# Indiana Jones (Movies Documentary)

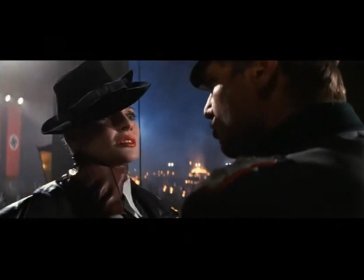90:44 Allison did a really, really good job.
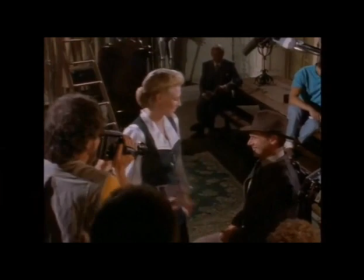90:46 You know, she was very effective, and she knew how to play these guys off of each other, and she could also embrace the comedy, which I liked about her.
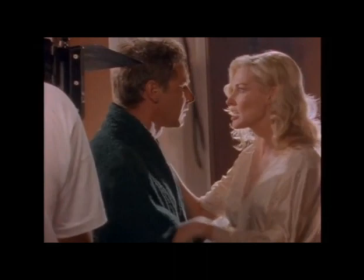90:54 How dare you kiss
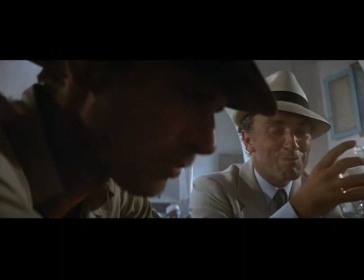91:00 me? Where shall I find a new adversary so close to my own level? Try the local sewer.
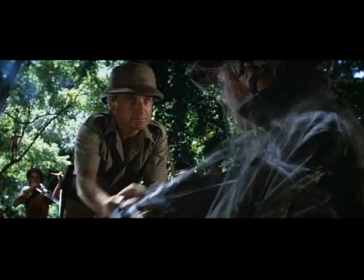91:07 It's been said that a hero is really only as good as its villain. And certainly we have great villains in the Indiana Jones series.
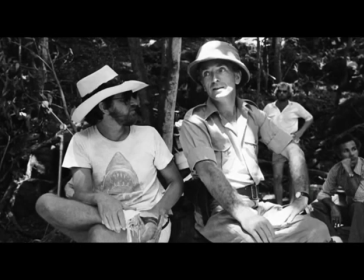91:14 I think what sets them apart is that they come from a historical background,
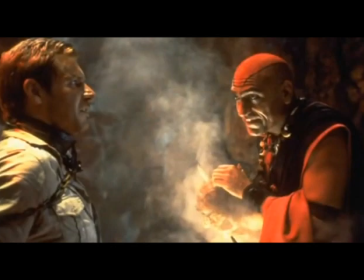91:19 that they are based on historical characters, but they're very stylish, and we have wonderful actors playing them.
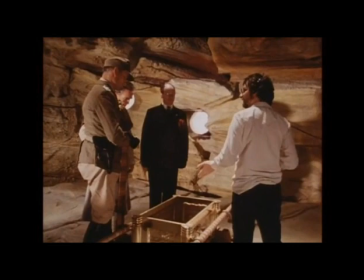91:25 We worked very hard to create great villains, and we usually have a couple of them so that they can play off each other, so it'll group.
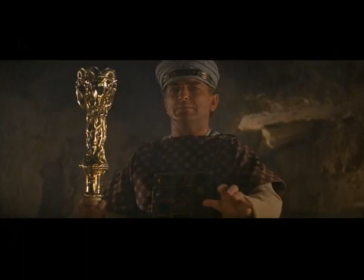91:32 The movies are pretty much balanced with a champagne villain.
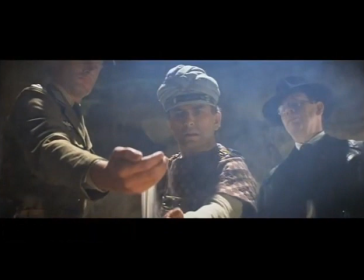91:36 Look at Belloc in Raiders of the Lost Ark, and then look at the two henchmen behind him,
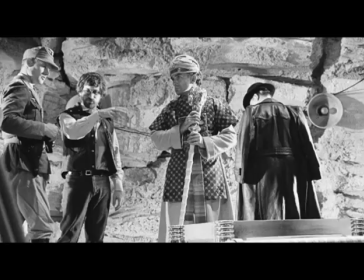91:42 which is Dietrich and Tote, played by, the great, late Ronald Lacey.
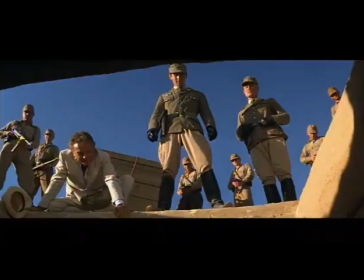91:47 And Wolf Collar played Dietrich, and he was very, very effective. And so you have the good cop, bad cop in terms of villain.
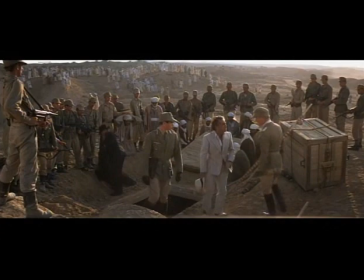91:54 Stop it! The duel was mine!
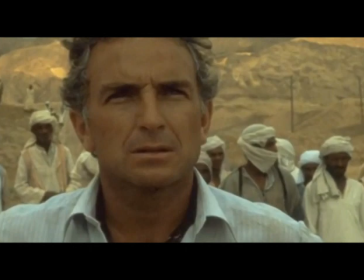91:59 She's of no use to us, only our mission for the Führer matters.
Belloc, to me, is the villain.
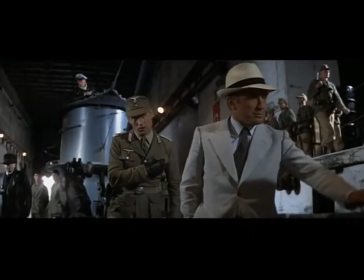92:05 You know, he's the real antagonist.
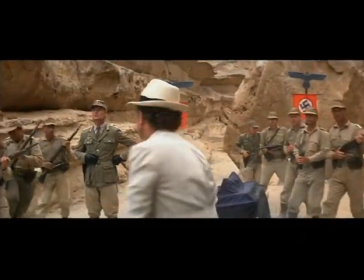92:06 And what the Nazis do is that they're an all-purpose backup to him because he's a gentleman, because he's smooth. That kind of villain can do everything. He can do his evil, he can pursue the object, and he can seduce the girl, you know. And so, but it's a kind of smooth villain that needs real dark,
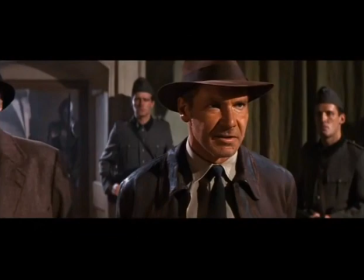92:30 extreme backup. And that's what Tote and all the Germans are, you know.
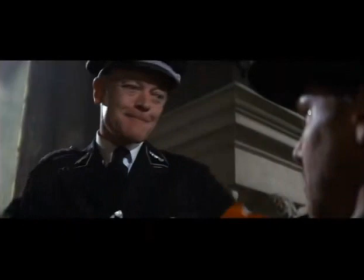92:35 And then in The Last Crusade, you've got the champagne villain, Donovan, and then you have the bad Nazi.
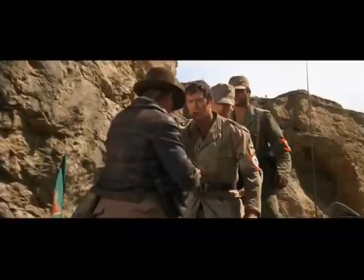92:44 And they, form a very, very good counterbalance.
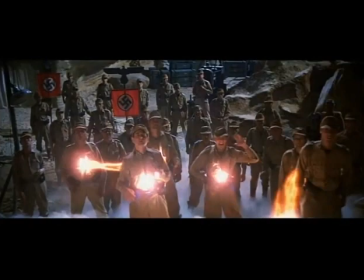92:48 But it was always fun to pick on the Nazis because you sort of got a get-out-of-jail-free card when the Nazis were the villains.
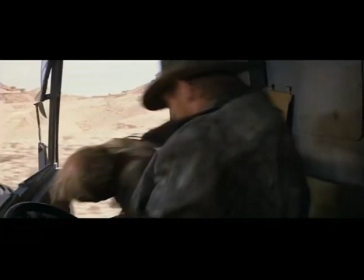92:54 And it fell right into line with a lot of these old serials where the Nazis were the villains.
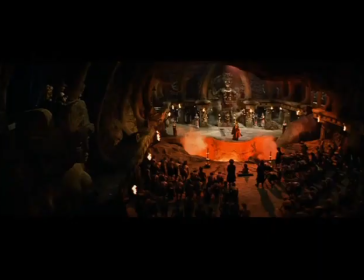92:59 But we got into a little more controversy when we made this Cali
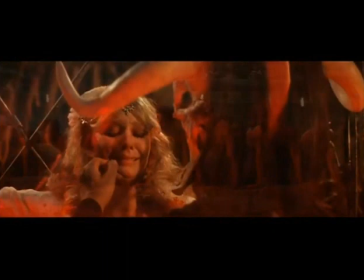93:04 cult the villains because people thought we were attacking Eastern Indians, which we weren't.
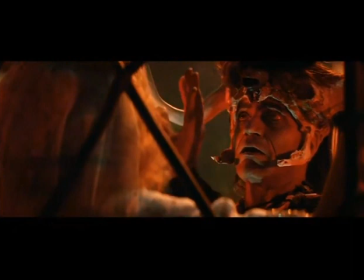93:09 You know, we simply chose a cult from ancient history to be,
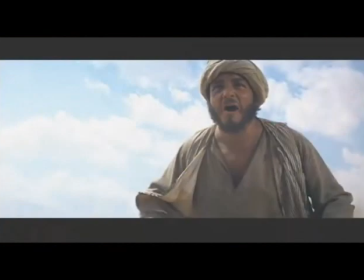93:15 which is, by the way, the same cult that was chosen by George Stevens in Gunga Din.
Holy smoke, my friends!
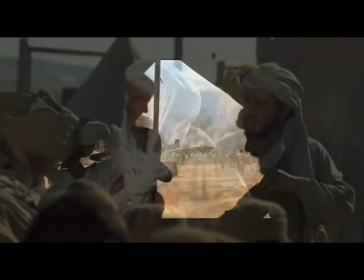93:22 I'm so pleased you're not dead!
There's always got to be these great sidekicks. Sidekicks are a kind of Hollywood constant. And Sala was a perfect sidekick for Indiana Jones.
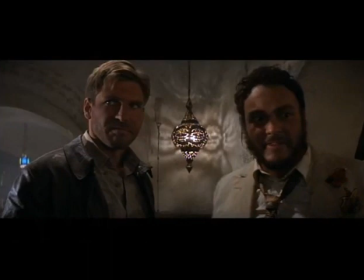93:34 Belloc's staff is too long.
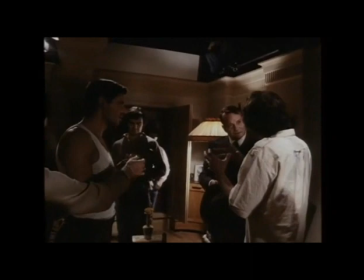93:39 They're digging in the wrong place.
And then we had Denham Elliott, who played Marcus Brody.
He's hysterical with pleasure, of course, isn't he?
I mean, Marcus is one of those secondary characters who supplies an enormous amount of the exposition for us.
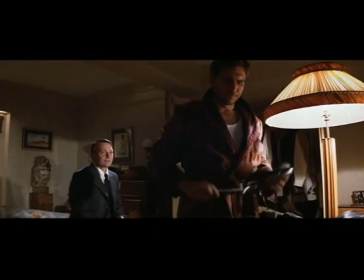93:55 And also tells us about Indy and what is his character.
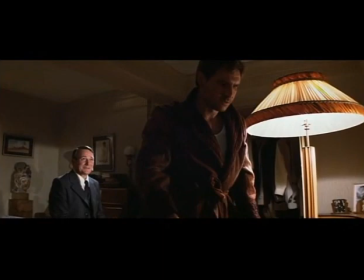94:01 So she'll still be with him? Possibly, but Marion's the least of your worries right now, believe me, Indy.
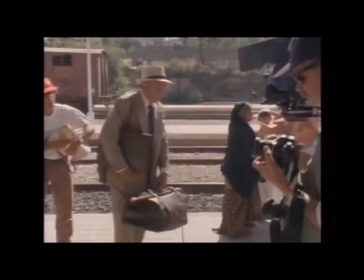94:09 But he stayed at school, he stayed at Marshall College, and so we brought him into the field for the first time in The Last Crusade.
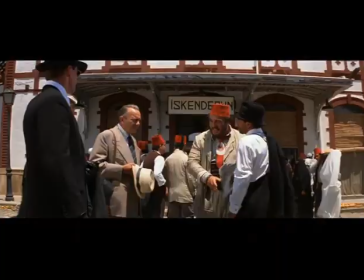94:16 And he was a really funny actor. He had great comic chops, so he and Sala together were kind of like a comedic tag team.
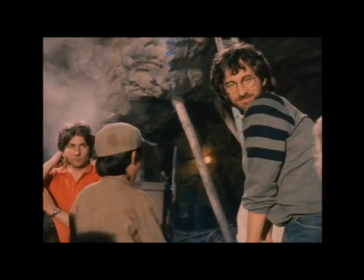94:22 Yeah.
Egyptian Mail, morning edition, run! Did you say, run! Ready to go?
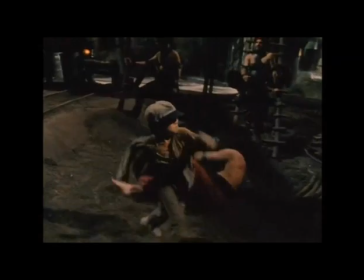94:28 Ready to go, that's it!
For the Temple of Doom, rather than having the standard sidekick,
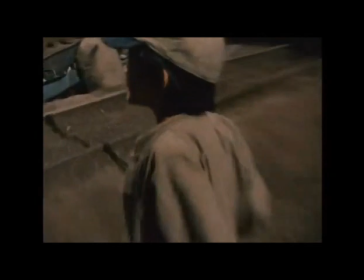94:33 it was really a very sort of ingenious idea to do it as this little boy, this insightful, tough little boy. I mean, we had discussed doing it as a little girl, But then we thought, you know, this is kind of inappropriate.